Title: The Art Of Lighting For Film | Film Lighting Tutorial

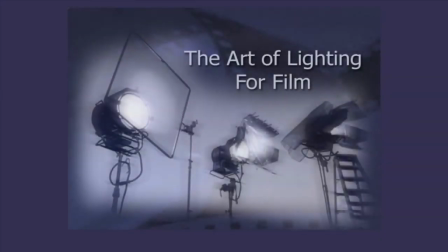0:13 Welcome to the Art of Lighting for Film. These are the topics we will cover to help you understand how light is created and controlled to illuminate motion picture scenes, and how the proper exposure captures the look of these scenes on film.
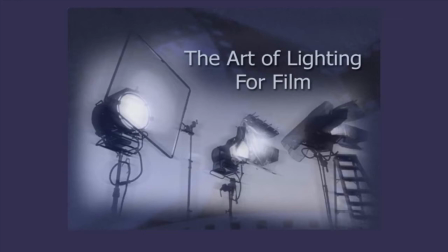0:29 If this is the first time you are taking this course, we recommend you begin by clicking on the Using This Course button. If you are familiar with the interface and know how to navigate through the program, make any selection of your choice.
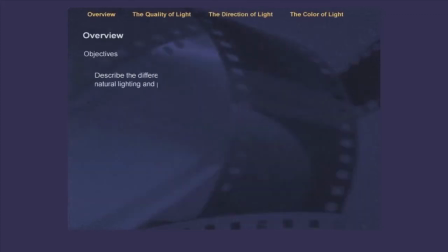0:42 At the completion of this topic, you'll be able to describe the difference between natural lighting and pictorial lighting, identify the difference between hard light and soft light sources, and position basic light sources.
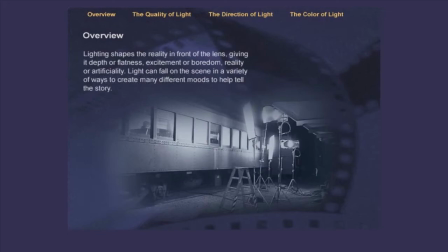0:54 Lighting shapes the reality in front of the lens, giving it depth or flatness, excitement or boredom, reality or artificiality. Light can fall on the scene in a variety of ways to create many different moods to help tell the story.
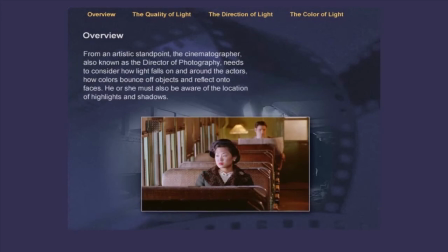1:09 From an artistic standpoint, the cinematographer, also known as the director of photography, needs to consider how light falls on and around the actors, how colors bounce off objects and reflect onto faces. He or she must also be aware of the location of highlights and shadows.
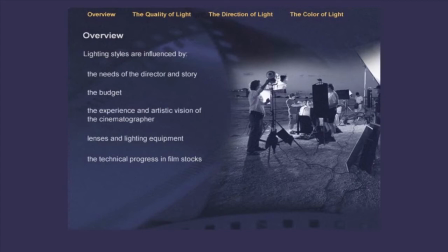1:28 Lighting styles are influenced by the needs of the director and story, the budget, the experience and artistic vision of the cinematographer, lenses and lighting equipment, as well as the technical progress in film stocks.
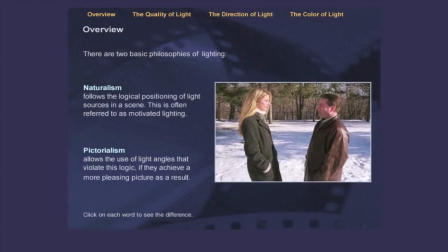1:41 There are two basic philosophies of lighting. Naturalism follows the logical positioning of light sources in a scene. This is often referred to as motivated lighting. Pictorialism allows the use of light angles that violate this logic if they achieve a more pleasing picture as a result.
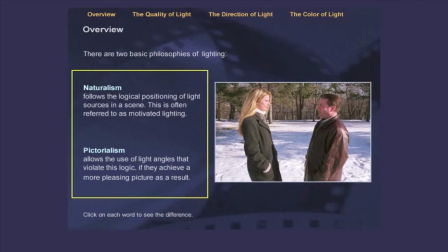1:59 Click on each word to see the difference.
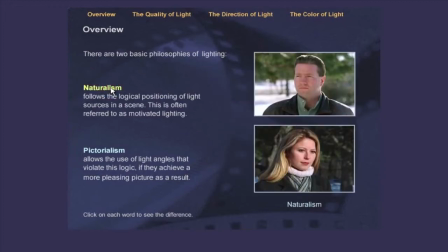2:02 With the naturalism approach, when you photograph two people facing each other in an exterior daylight scene, if one person is in backlight, the other person must be in full sunlight.
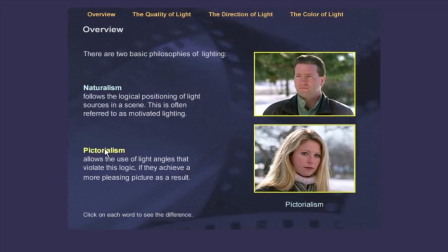2:16 With the pictorialism approach, both people might have backlight because it looks better, though it's not realistic.
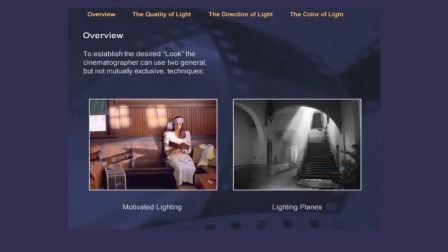2:23 To establish the desired look, the cinematographer can use two general but not mutually exclusive techniques: motivated lighting and lighting planes. Motivated lighting requires a logical light source.
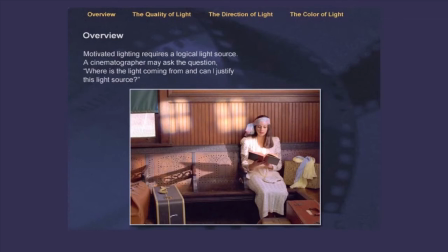2:38 A cinematographer may ask the question, where's the light coming from, and can I justify this light source? A key to natural lighting is understanding and mimicking how light reflects off of surfaces and how it bounces around a location.
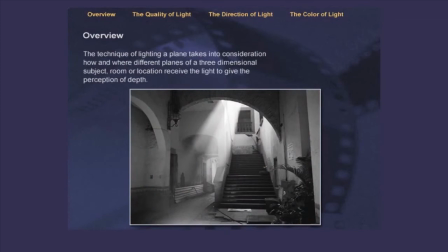2:52 The technique of lighting a plane takes into consideration how and where different planes of a three-dimensional subject, room, or location receive the light to give the perception of depth.
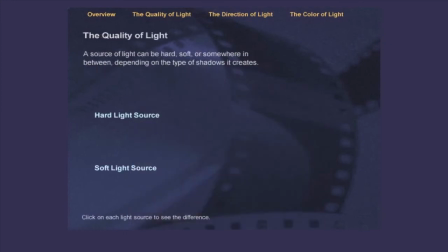3:04 A source of light can be hard, soft, or somewhere in between, depending on the type of shadows it creates. Click on each light source to see the difference.
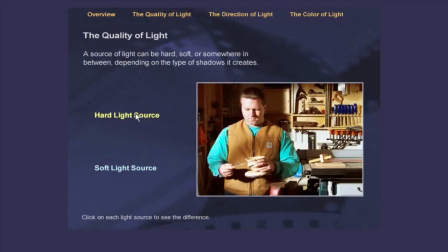3:13 Light that travels directly from the bulb to the subject will usually cause sharply defined, deep shadows. In general, hard light creates more drama, texture, and can be easily shaped.
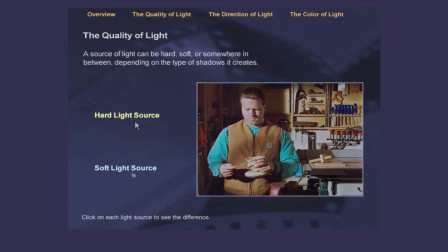3:25 Hard light is from a small source relative to the subject. If the light is bounced off a diffuse reflecting surface,
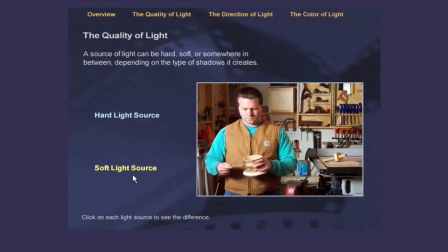3:32 or if it is diffused by some translucent substance between the light and the subject, the shadows will be weaker and less sharp. Soft light is more flattering to subjects of all ages, is more romantic, and envelops the subject.
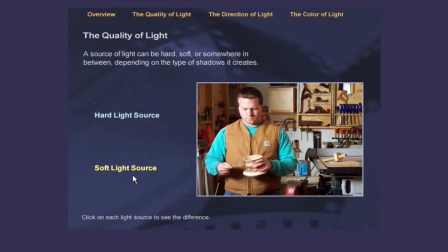3:47 However, it is a challenge to control unwanted spill light on walls and other surfaces. Soft light comes from a large source relative to the subject. The direction from which the light comes suggests the mood of the scene, the time of day, and the type of location. It also models the objects in the scene, bringing out their shape and texture, or perhaps intentionally obscuring shape and texture.
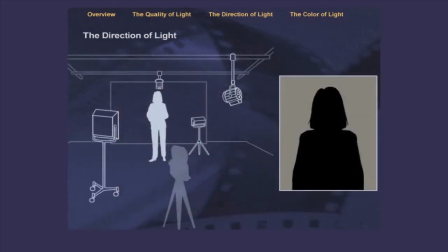4:12 To see how each of these basic lights illuminates the scene, click on each.
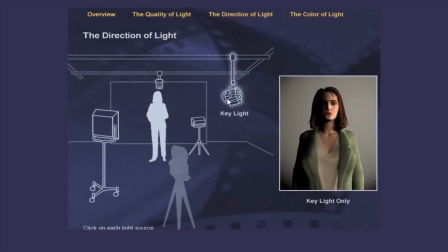4:17 The key light is the dominant source of light and is often positioned before others are set.